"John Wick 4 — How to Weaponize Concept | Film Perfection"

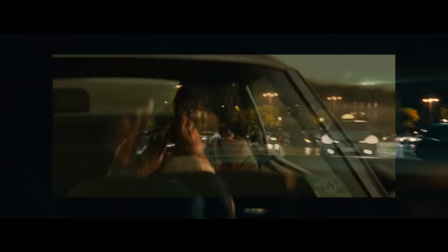Well John Wick is John driving his muscle car, the combination of which results in him drifting around the wide space as he takes on his attackers.
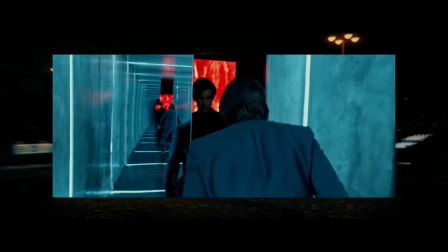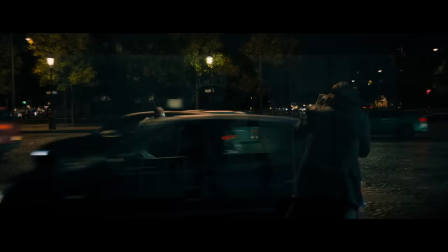John Wick is also John getting into close combat with minibuses, the combination of which results in him fighting the henchmen while also having to dodge speeding cars.
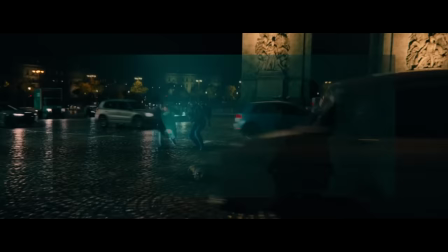John Wick is also John mowing down grunts in a gunfight, the combination of which results in pure mayhem of bullets and endless traffic.
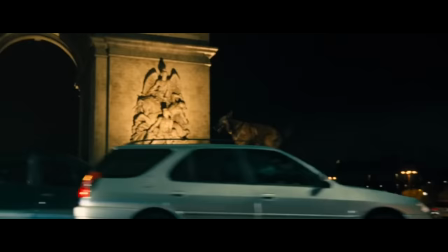John Wick is also a dog, so you get it.
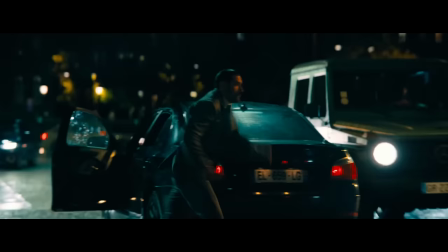Yeah, so simply by combining the core elements of John Wick with the core elements of this place,
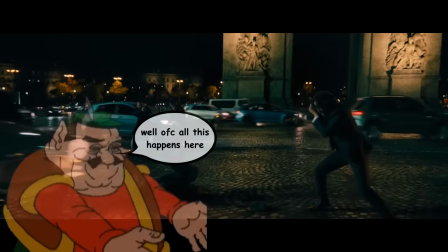you get a result that's very different visually and physically and dynamically than what John Wick action would be in another place.
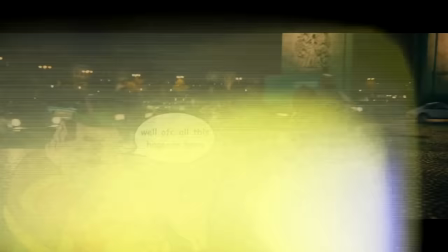And while it may seem obvious now, it's not so much in the writing process. In 355, the wannabe female action blockbuster,
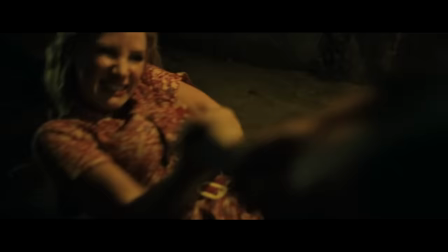there's a fight in a subway where the characters just fight in a subway without it mattering that it's a subway.
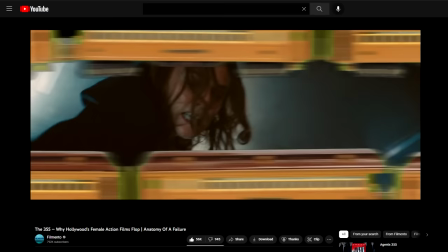And as I said in my video, it would've been much more if the location was used, if they fought while having to dodge passing trains.
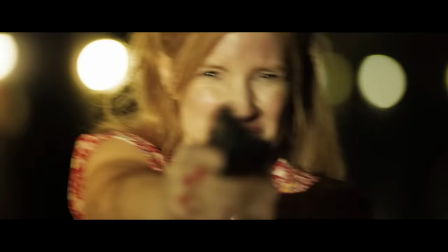Because what's the point of setting action in a place if the place doesn't really affect the action?
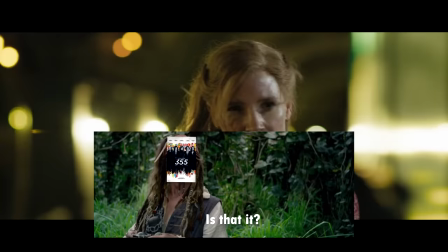All you'll be is average.
Is that it? I think so.
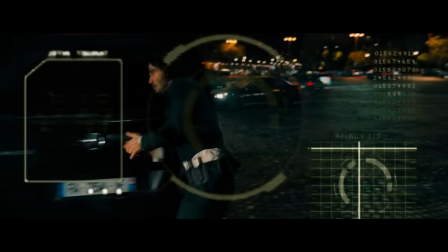And so, to be more like Wick, you need to identify what it is where you are and utilize that with what you are,
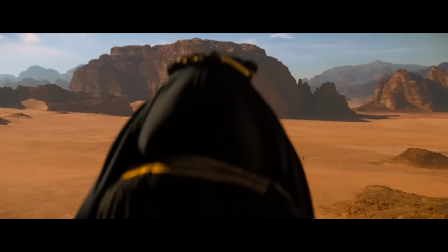whether the result is born from the elements fitting or not fitting. It can be a physical location, like the desert.
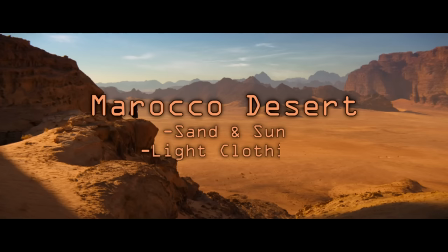This location means endless sand and sun and light clothing and long-range distances.
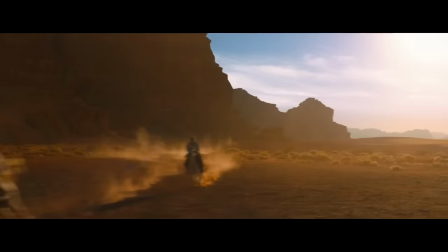And coupled with John Wick,
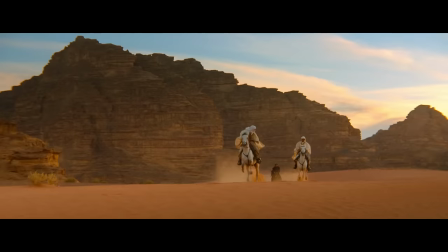you get a man in a black designer suit riding a horse as he shoots bad guys with his urban tactical short-range pistol.
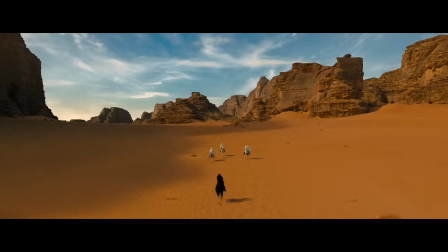It's a tiny scene, but already,
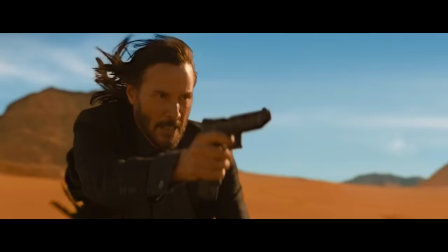the choice to combine John Wick with his setting produces something that 99% of other movies don't have, not even the ones in the desert.
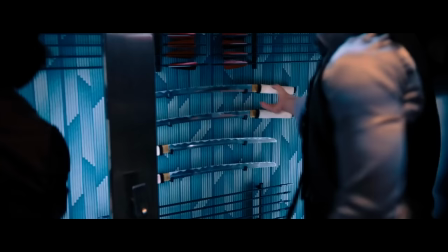But also, this could mean using the culture or gear or weapons or methods or anything that's prevalent within a location.
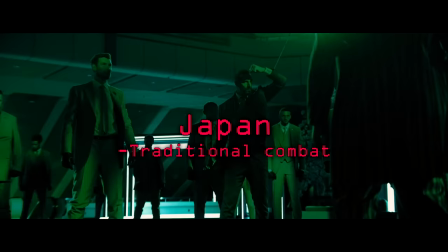Japan, historically, is about non-gunpowder combat, so that coupled with gunpowder combat gets interesting results.
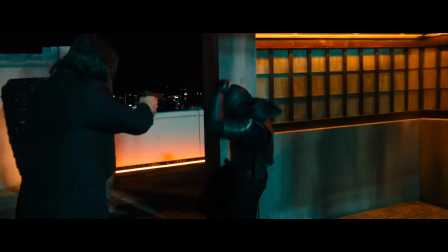Sumo wrestlers taking on armored goons with assault rifles, arrows piercing bad guy's armor for John to finish off with a gun.
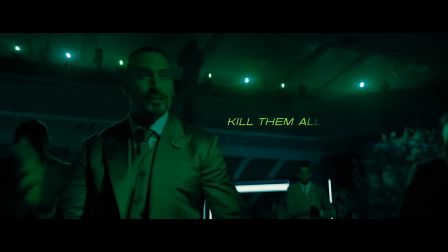Cool stuff that other movies without this setting cannot do.
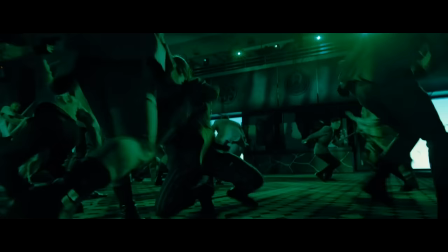The vital thing though is to be aware of whether the location has already been mind dry, so to speak.
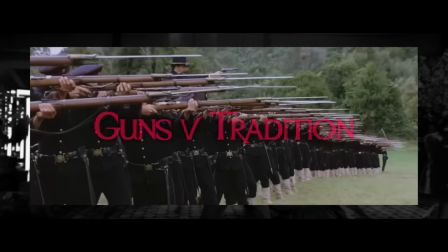Japanese culture for example has been very prevalent in Hollywood for a long time,
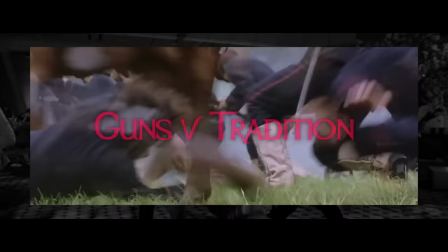so that by default may not be the best route for the freshest results. which is why this sequence too is far from the best in the movie,
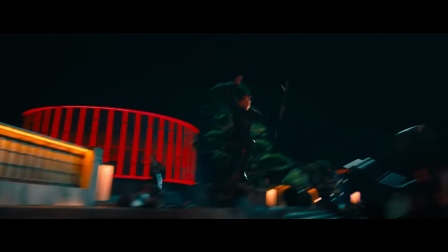because you've seen a lot of it before.
Something very familiar about all this.
But if there's gold left to mine, mine it.
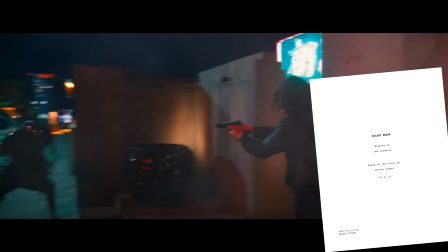In Bullet Train, like I mentioned in that video, there was no big ending crash in the script.
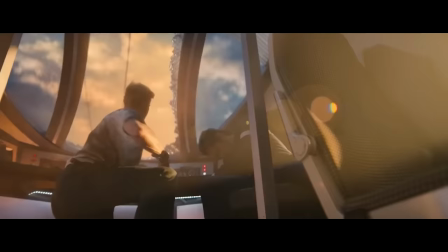The script just ended at a station. It was when the John Wick people came along that they start to say, we have a bullet train,
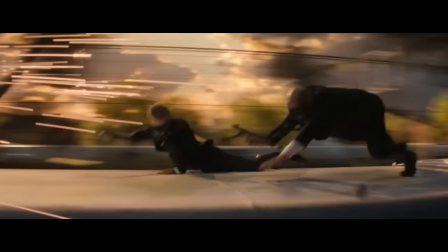which means we can do something that other action movies without a bullet train cannot do. And what is that?
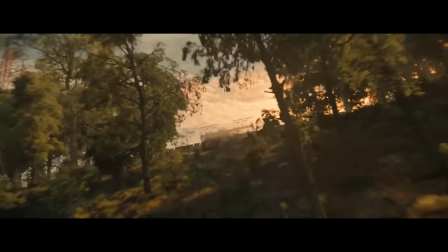Well,
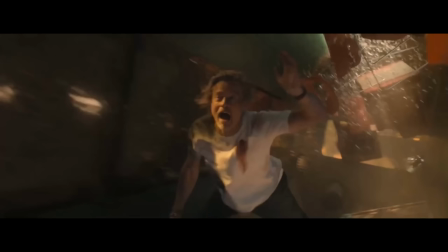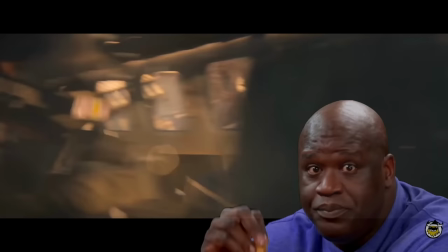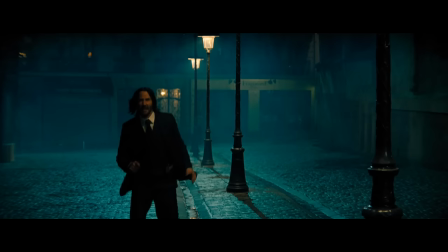So, altogether, don't be content with just placing an action scene somewhere in a way that makes sense for the story.
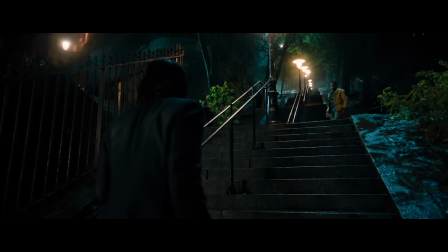Also, find a way to utilize that somewhere in a way that makes the most out of the scene itself.
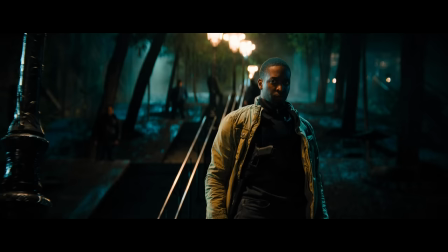Stairs are an endeavor to climb, so how about pairing that up with John's usual endeavor of getting through an army of grunts?
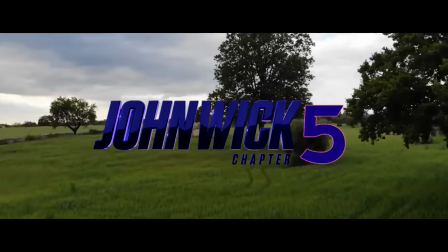Now, those two endeavors are the same. Now, you've got something. The point is to use what's on offer where you are in a way that helps you.
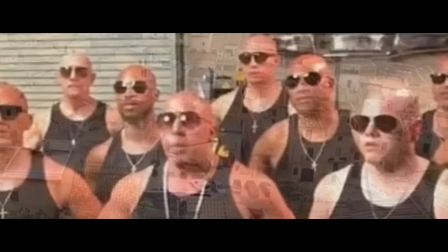In the next movie, maybe John goes to a small Italian countryside town where the culture is often about family and being separate from the outside world.
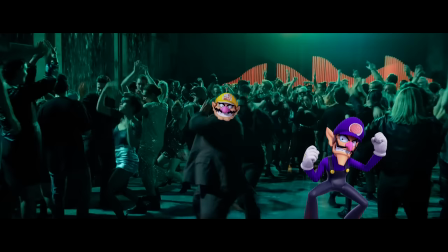Maybe there are these two brothers in his way, Brains and Muscles, and he can't get past them because Brains instructs Muscles in the fight,
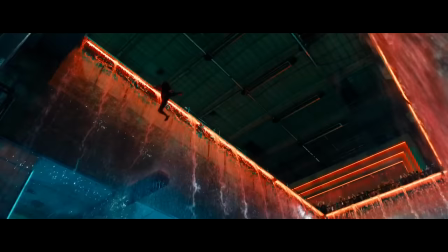like in chess or in pokemon and they're unbeatable
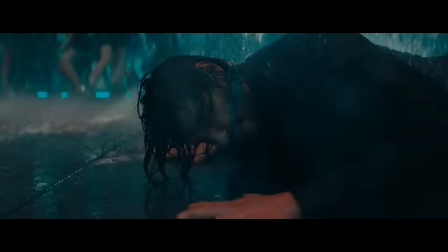they're like one person as two that's already very different from john just fighting someone and so then he has to
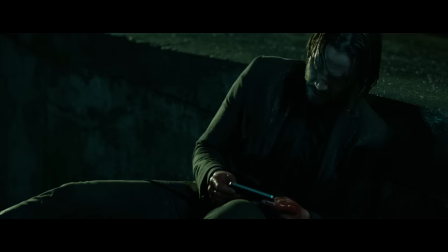climb this local challenge he starts learning italian to counter brains's instructions every day while healing himself he
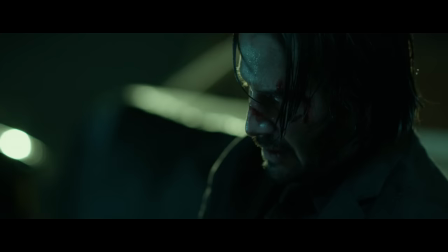uses this app to do the short interactive lessons and in three weeks he's able to have a real life conversation in Italian.
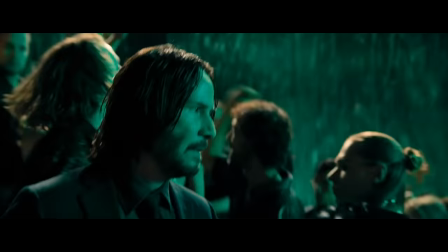And now, in a rematch, he can pick up on Brainstance's moves from muscles and react accordingly.
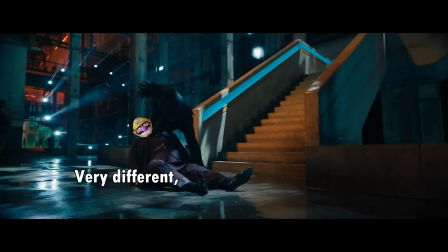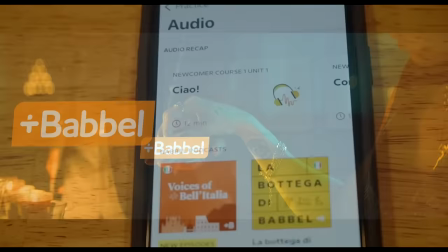Oh, and by the way, the app is real and it's called Babbel.
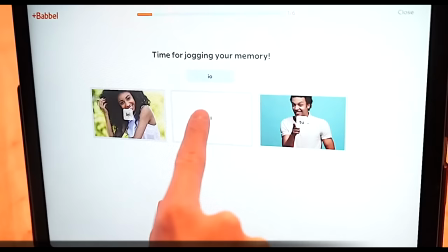So if you want to be like John Wick and learn a language to become a smarter person thriving in a changing world wherever you are, this is the best way.
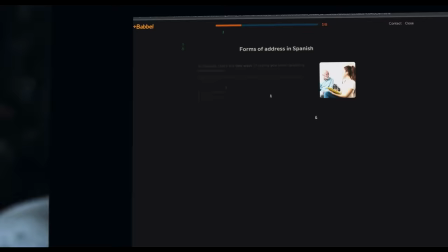The app teaches you through a variety of efficient and fun hands on methods, quizzes, games, podcasts,
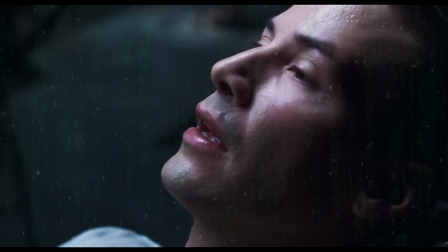even live classes designed by real language teachers who get you talking in three weeks, in like 50 minutes per day. There's sponsoring a 60% Film & Toe discount with the link below or the QR code on screen, so if you want to utilize the world by learning a language, check it out.
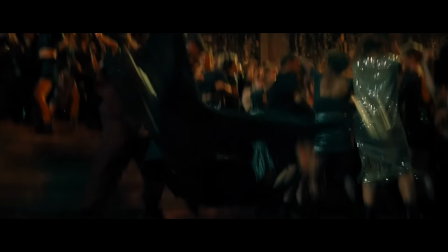Another way this movie finds fresh action is by giving its characters very specific tangible foundations and then building the action on those foundations.
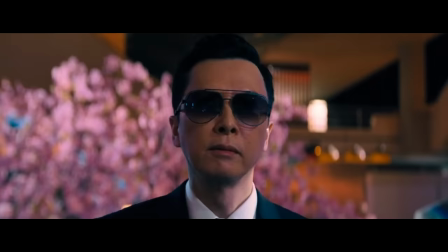The obvious example of this is Kane, a hitman who has one little thing setting him apart from most other hitmen, which is that he's...
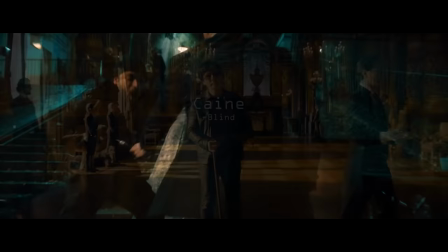Yeah, Kane is blind, or at least he's proposed to be.
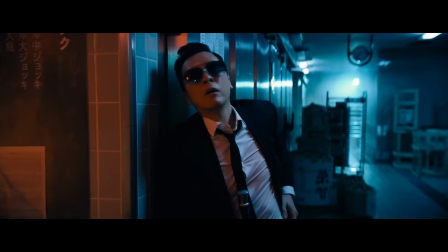The movie doesn't really take it too seriously. But the reason it can be very helpful that he's blind is that the filmmakers can now construct his action upon that.
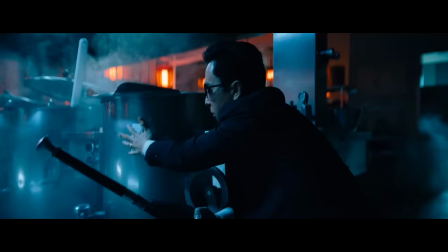In Japan, for instance, there's this action beat where Kane puts up these pingers and uses them to map the area and fight his opponents.
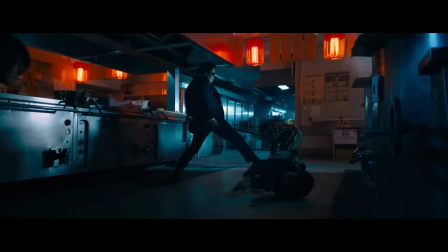It's not necessarily the greatest action beat ever, because again, it doesn't really seem to matter too much that Kane is blind,
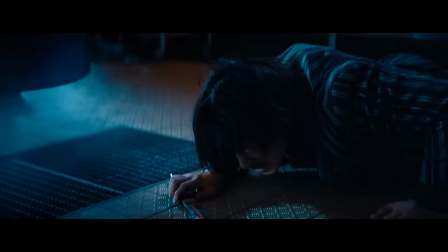but what I'm getting at is that the fact that this fight is built on Kane's blindness allows it to be something very specific.
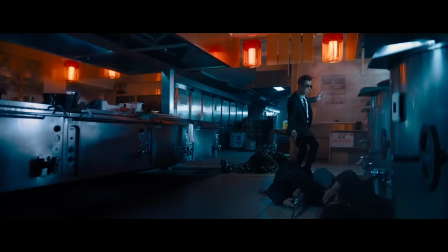You're not gonna see too many fight scenes with location pingers, because not too many action characters are blind, right?
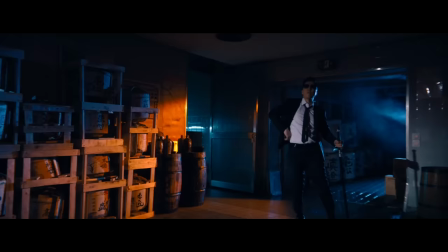It's the specificity of Cain that creates the specificity of his action.
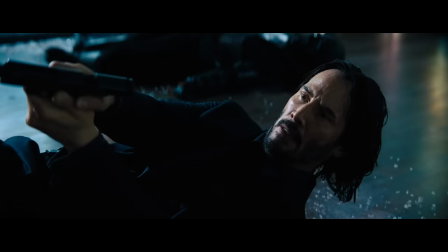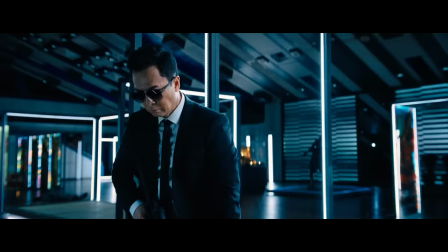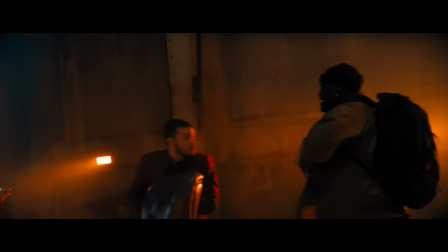A better example is this guy called Nobody, a bounty hunter tracking John.
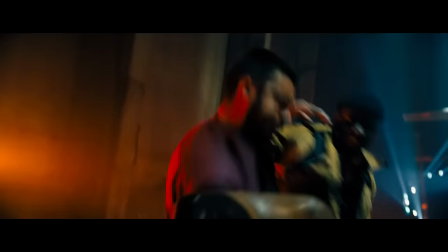On the surface level, he has his own fighting style of being a scrapper and a combat style of being an old west gunslinger,
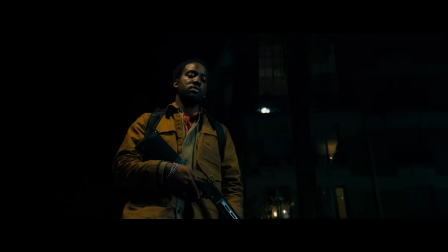and he also has a dog with a taste for the most precious kind of jewelry.
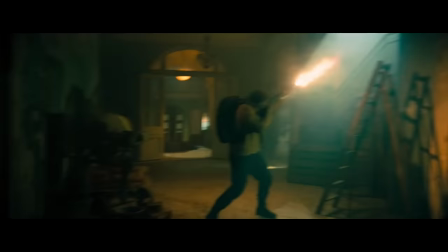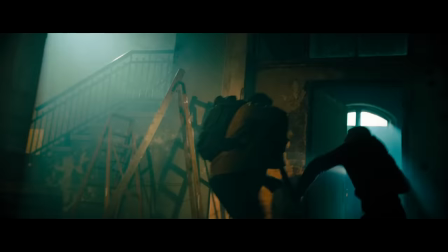all of which is very useful in designing the action he partakes in.
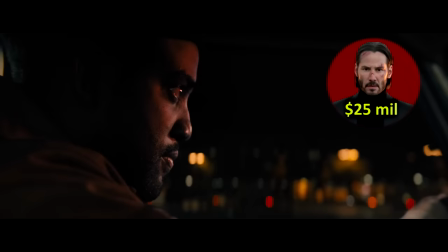But what's really significant about Nobody is that he's a bounty hunter who's not there to collect the bounty, but rather make it higher.
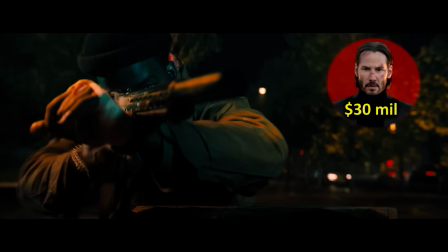He's John's opponent there to kill him, except instead of just trying to do that, he's keeping John alive until the moment where the price is right.
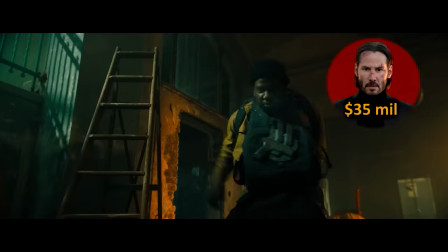Notice how that very fundamentally mixes up the dynamics of the action as opposed to if he was just another bounty honor.
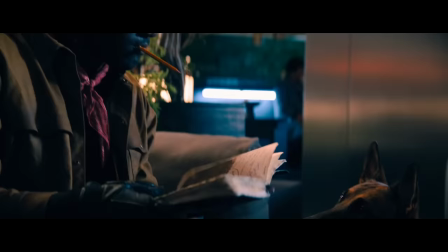Again, I'm not saying nobody is necessarily the greatest character ever,
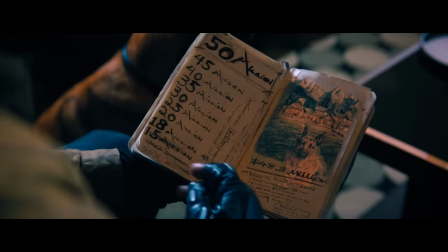because in some ways I do think he wasn't dark or menacingly driven enough for me to think he may actually be Jon's doom.
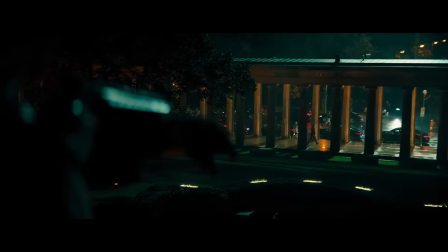But the idea itself is useful. The fact that he can turn on Jon at the worst possible moment.
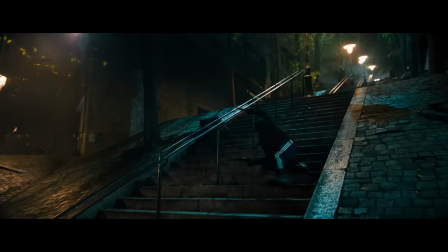The fact that Kane has enough honor to fight on Jon's side moments before their duo.
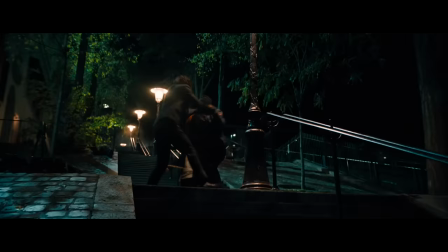It makes the action very specifically different than if they were just more bad guys trying to get the kill.